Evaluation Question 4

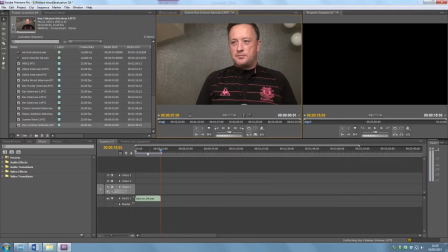During the production of the 5-minute documentary extract, we used Adobe Premiere editing software. This software allowed us to edit the footage which we recorded using the video camera.
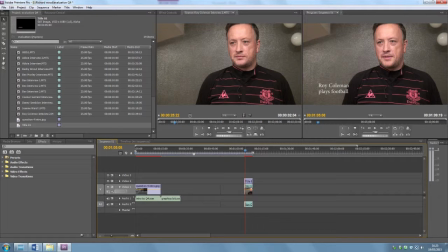When using Adobe Premiere, we also could add graphics to the documentary, which meant that we could add names of the interviewees to each of their sections of the documentary.
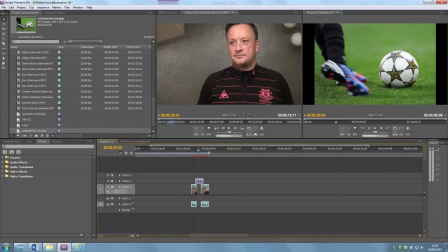When we were using Premiere, we could also add footage over the top of the interview where jump cuts occurred. This gave the product a professional look, as the real-life documentaries use this technique to cover up jump cuts in the interviews.
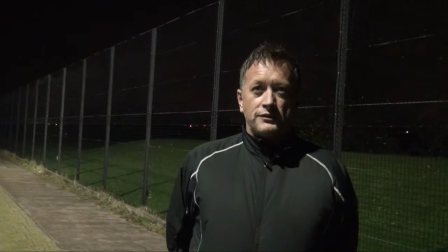These are known as cutaways. When we were filming using the camera, we had to make sure it was in focus.
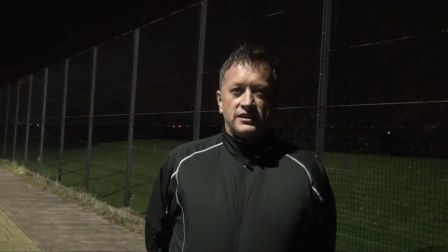We also had to make sure that the framing was correct.
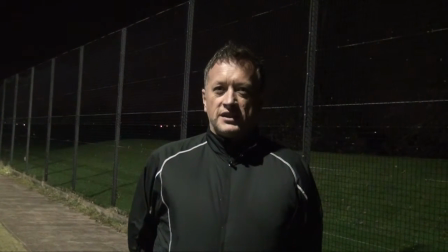As you can see on the first interview, the framing was off, and we can see there was a large amount of blank space.
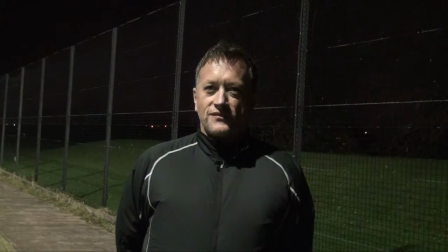This is bad, as it can draw attention away from the interviewee, and it can mean that the spectator isn't fully engaged,
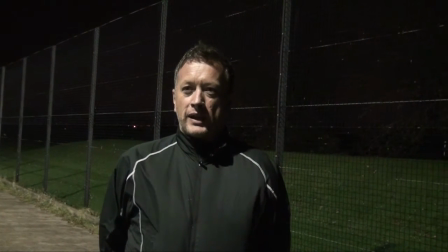as they will be looking in the background instead of looking solely at the interviewee.
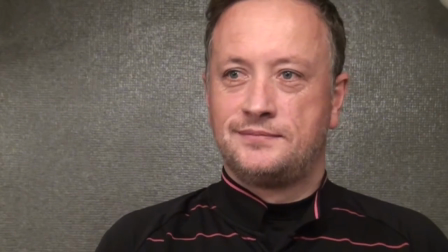For the second interview, the framing was much tighter, and we did this so that we could take away the distraction of the background.
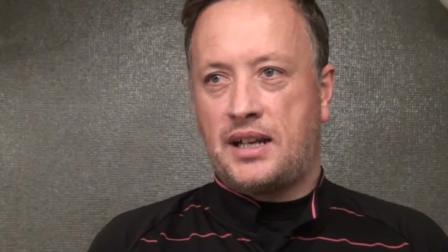We made the interviewee the main focus point of the shot so that the audience will have nothing else to look at apart from the interviewee.
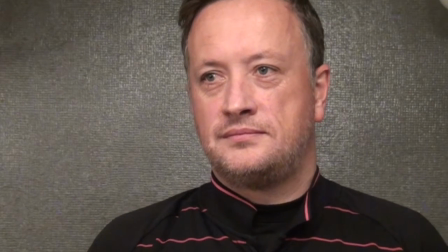Therefore, this will make them engage much more with the documentary.
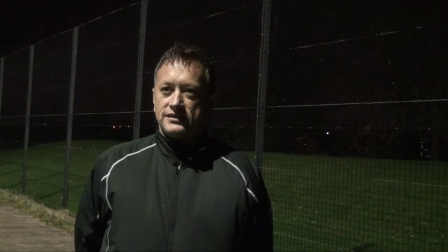A feature of both of the interviews is that the interviewee is always off-center.
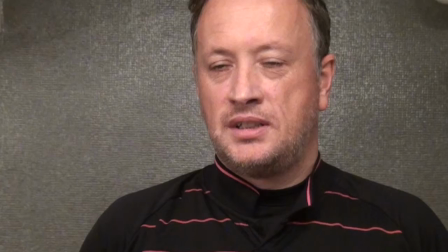This is one of the main features of documentaries,
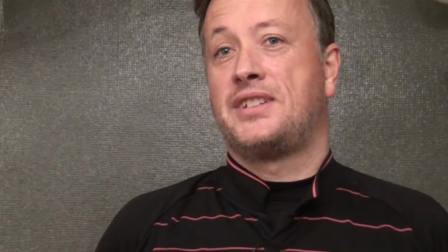and in real-life products use this as a way of framing interviews.
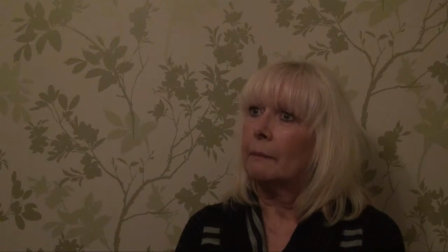As we can see on the first interview, the lighting is poor and you aren't able to see the person's face clearly. This is bad, as the interviewee's expression isn't there and we aren't able to engage with the interviewee.
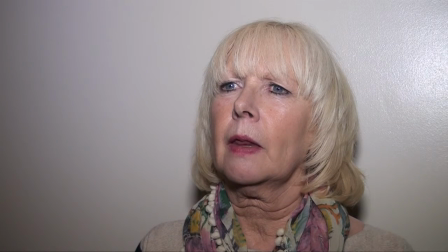As you can see on this interview, we did use the light, and you can see that the lighting is much better and you are able to see the person's face clearly, and therefore you are able to see expression,
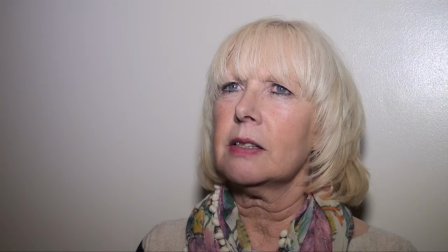which will allow you to engage with the interviewee much more.
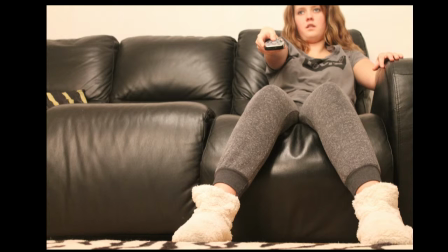First of all, we took photos using a DSLR, which we wanted to use for the print ad. We took a picture of someone sat on a couch and a potato.
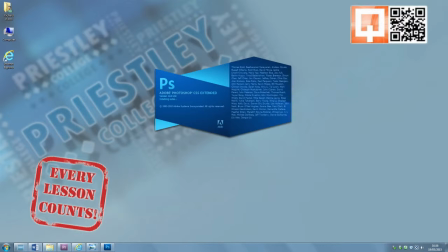Then we edited the photos using the software package Adobe Photoshop.
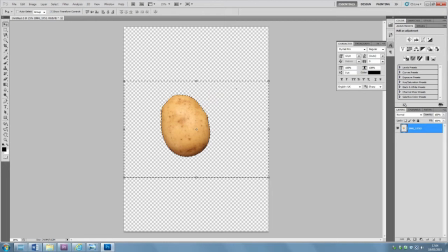We cut the pictures out onto a transparent background, which allowed us to then merge the two pictures together.
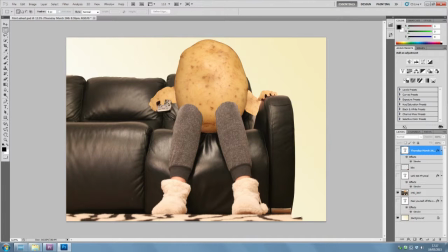We then used the clone stamp tool to replicate the skin of the potato and add it to the skin of the person's arms. After this, we then added the graphics which were needed,
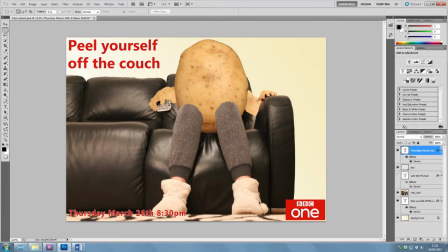i.e. the channel which it is aired on and when it will be aired, the slogan, and the name of the documentary.
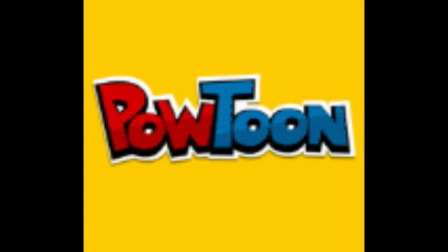During the research and planning part of the task, we used the website Powtoons.
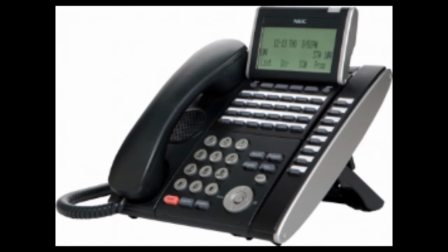We also used the website eMaze. Plus, we also used a phone so that we could call potential interviewees.
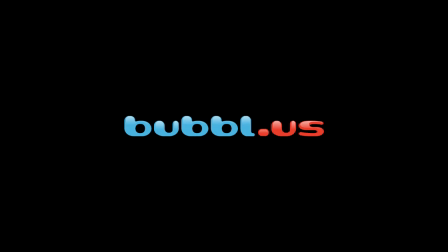During the research and planning section, we used the website bubble.us and MindMeister.
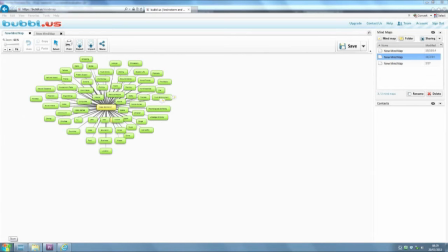These sites allowed us to add brainstorms to our blogs in a creative way.
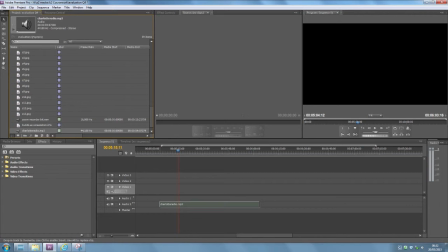When it came to creating the radio trailer, we used Adobe Premiere again. We recorded a voiceover using a Zoom recorder.